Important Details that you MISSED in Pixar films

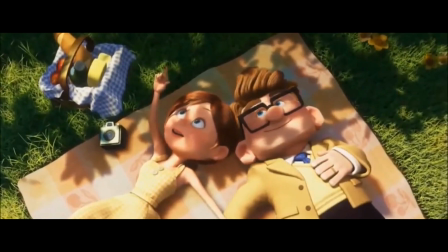(0:02)
Pixar makes fully fleshed out characters and stories that jump off the screen.
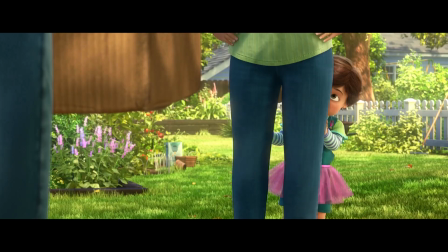(0:07)
They don't just make movies, they make emotional journeys. Which prompts us to question, why the hell is this kids movie changing my outlook on life?
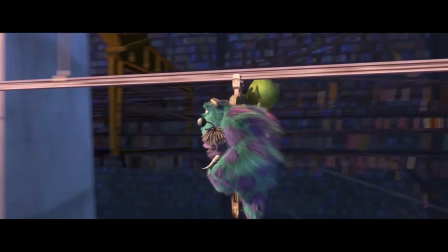(0:15)
Sure they hide easter eggs and little treats for fans everywhere in their movies, but that's not what I want to talk about today.
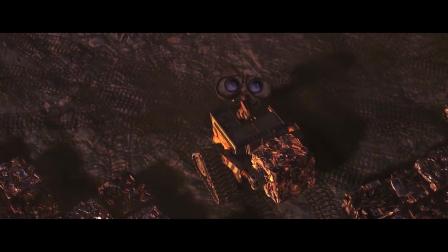(0:21)
I want to talk about the amazing attention to detail in their story, and how it's never directly referenced or explicitly told to the audience,
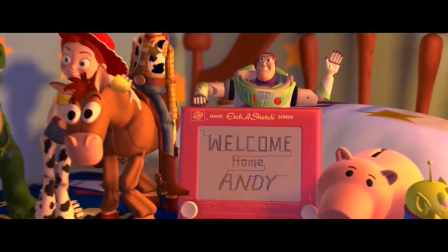(0:30)
but it visually incorporates the character in the story and makes the experience just more dense and fulfilling.
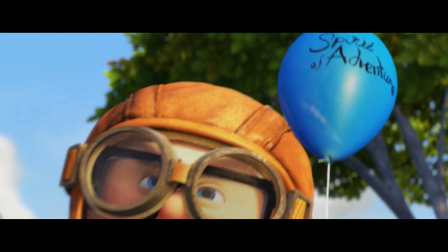(0:37)
For example, I'm not sure about you, but I think that the first eight minutes of Up are magical.
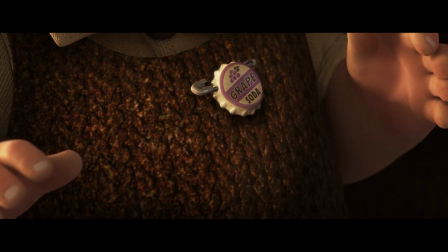(0:44)
It's a beautiful story told in an even more beautiful way. Now, the filmmakers put a lot of time into this portion of the film.
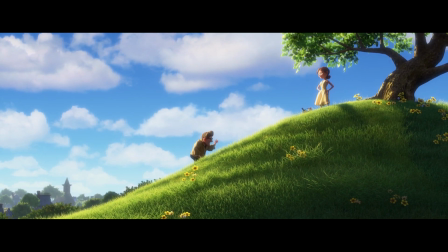(0:52)
It's essentially the backbone to get us started into the story, Specifically you'd see a lot of time was spent on set design.
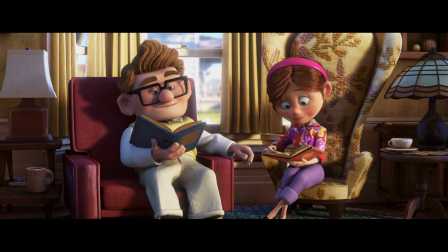(0:58)
Did you notice that every single piece of furniture in a picture frame that is owned by Carl is a box shape? While the possessions of Ellie are circular.
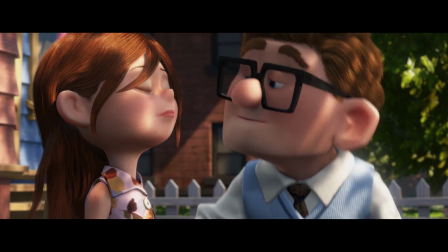(1:11)
Their faces, their glasses, their body structure, they all mimic this style.
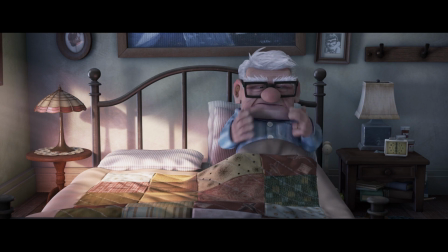(1:16)
Ellie is more free-flowing like a circle while Carl is structured like that box.
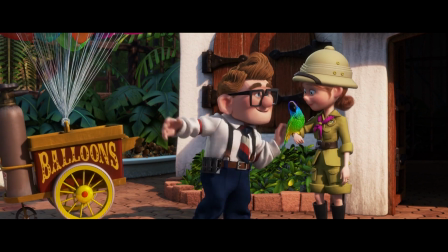(1:20)
But did you even notice there's even a smaller detail in this scene that just kind of makes it that much more sad, if that's even possible.
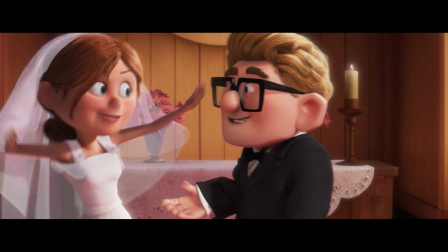(1:27)
If you notice, when Ellie and Carl are getting married, Carl's wearing a bow tie.
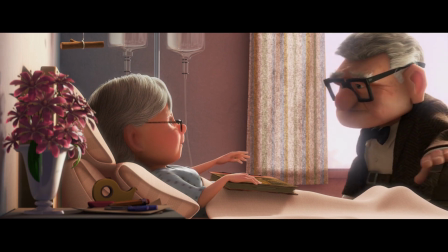(1:32)
And in the end, when Ellie's getting sick and at her funeral, he's wearing that bow tie again.
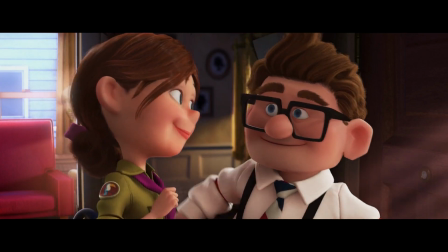(1:37)
Why is that? Well, most likely because he never learned to tie a normal tie.
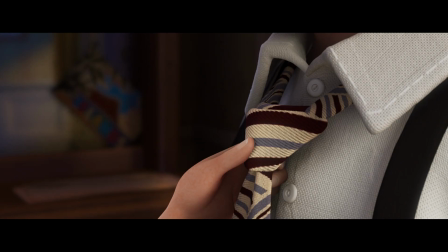(1:42)
There's a portion in the story and in this eight minutes where Ellie adjusts Carl's tie over and over and over again, insinuating he was never the one tying them.
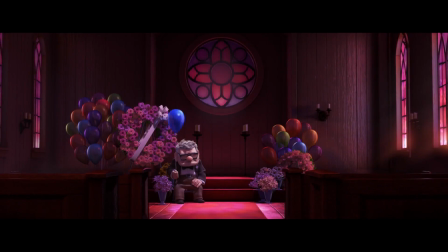(1:51)
It was always Ellie. So before they were married. And when she's gone, he doesn't wear any more ties, simply because he had never learned.
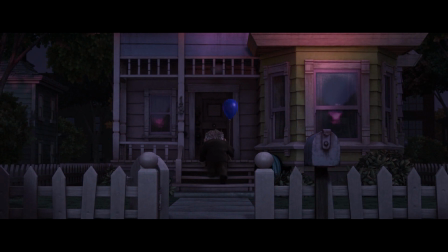(1:59)
There's actually a nice little touch when Ellie is in the hospital, and Carl's saying his final goodbye.
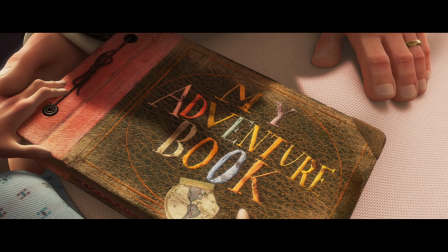(2:05)
Obviously, he's wearing a bow tie here because Ellie's not able to do it for him.
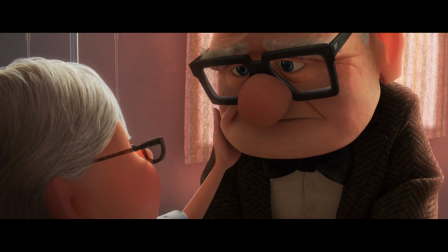(2:09)
But when she looks at him for that final time, she touches his face, and then suddenly adjusts his tie one last time.
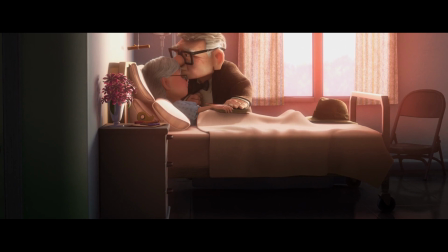(2:16)
It's a beautiful moment that I missed the first time I was watching, and it just shows you that these characters,
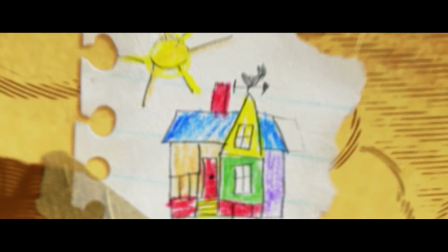(2:21)
they have their little interactions, their little moments, and their backstories. It's on the surface for the audience, but it matters to them.
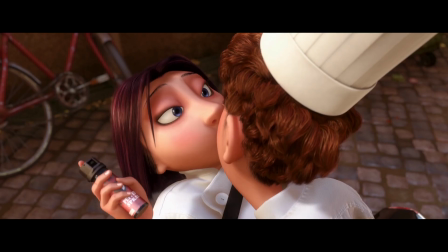(2:30)
These design choices are amazing in Pixar.
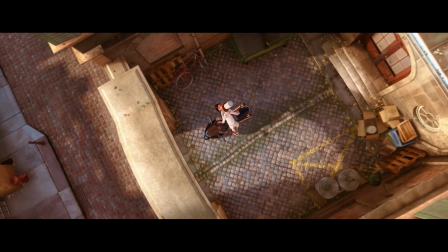(2:33)
There are ones that are a little less subtle, but they give off the same impression, like giving you the character before you even really meet them.
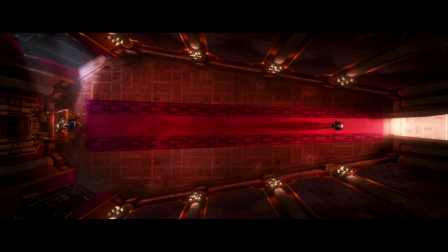(2:40)
Like in Ratatouille, Ego's design of his office is similar to the shape of a coffin, and then when he sits down at his typewriter,
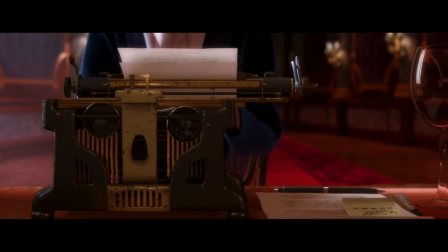(2:47)
it has a skull on the back of it, or at the back by the nature of the office and how the character is presenting himself and it's insinuated that
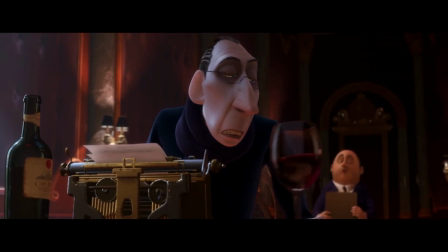(2:54)
he can kill anyone's career just by the use of this typewriter.
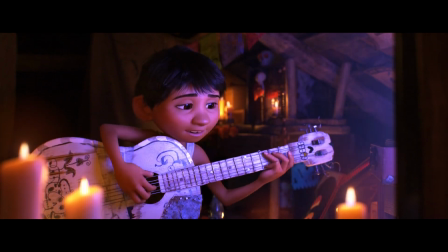(2:58)
Another attention to detail that is really integral to the story is in Coco.
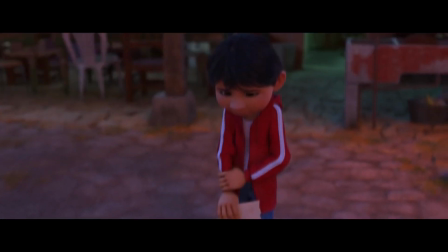(3:04)
Again, I didn't see this when I watched it for the first time. The story revolves around a guitar and a long-lost relative.
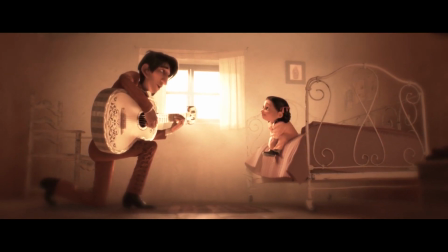(3:10)
Miguel believes that it's Ernesto de la Cruz, but it actually turns out to be a sidekick from the entire movie, Hector, And we've been seeing him all along.
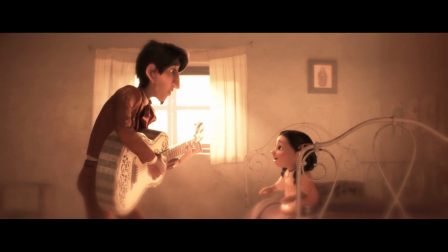(3:18)
There's a subtle detail that it would actually bring this to your attention much sooner in the movie Eagle-eyed fans would see the guitar itself
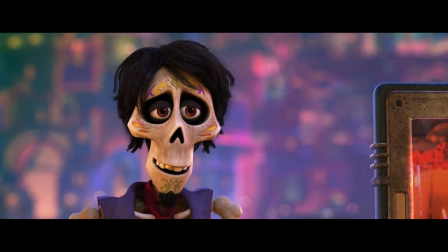(3:25)
Actually has a clue Hector has a very distinct gold tooth And when you look at the guitar it shares the same gold tooth It's a little nod to
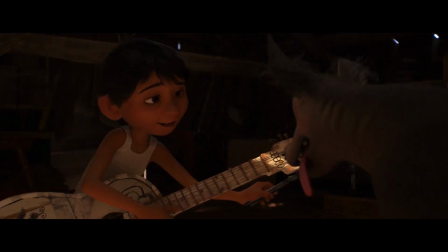(3:33)
him actually being the true owner of that guitar all along When it comes to character design,
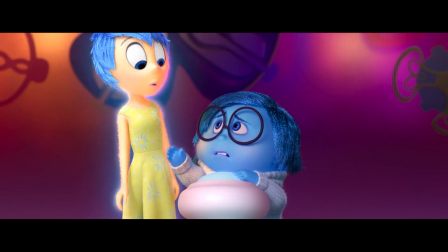(3:38)
I think nothing does it better than inside out Every emotion has one color all red all green all blue
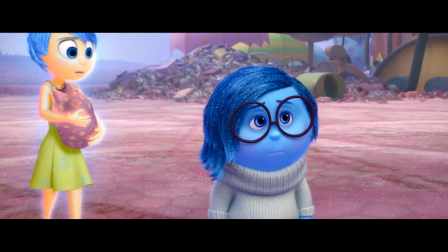(3:46)
Except our main character, Joy. Why is that? Well, it's because her journey, and her journey with sadness, is the main point of the plot.
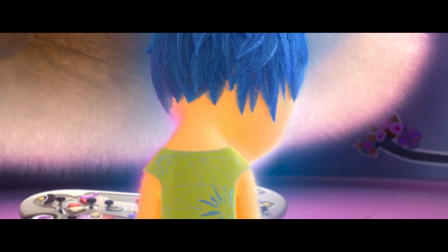(3:55)
And her character, and the way she looks, mimics that film's plot.
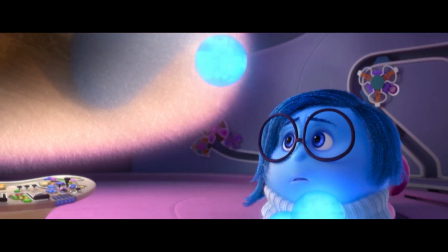(4:00)
Joy has blue hair, leading on to the detail that she has a little bit of sadness inside her.
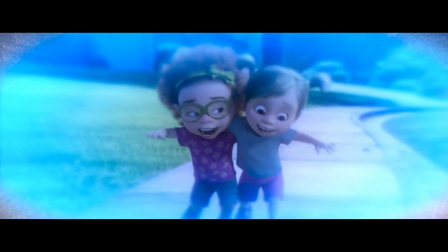(4:06)
Because just like the plot, you can't have Joy without a little sadness.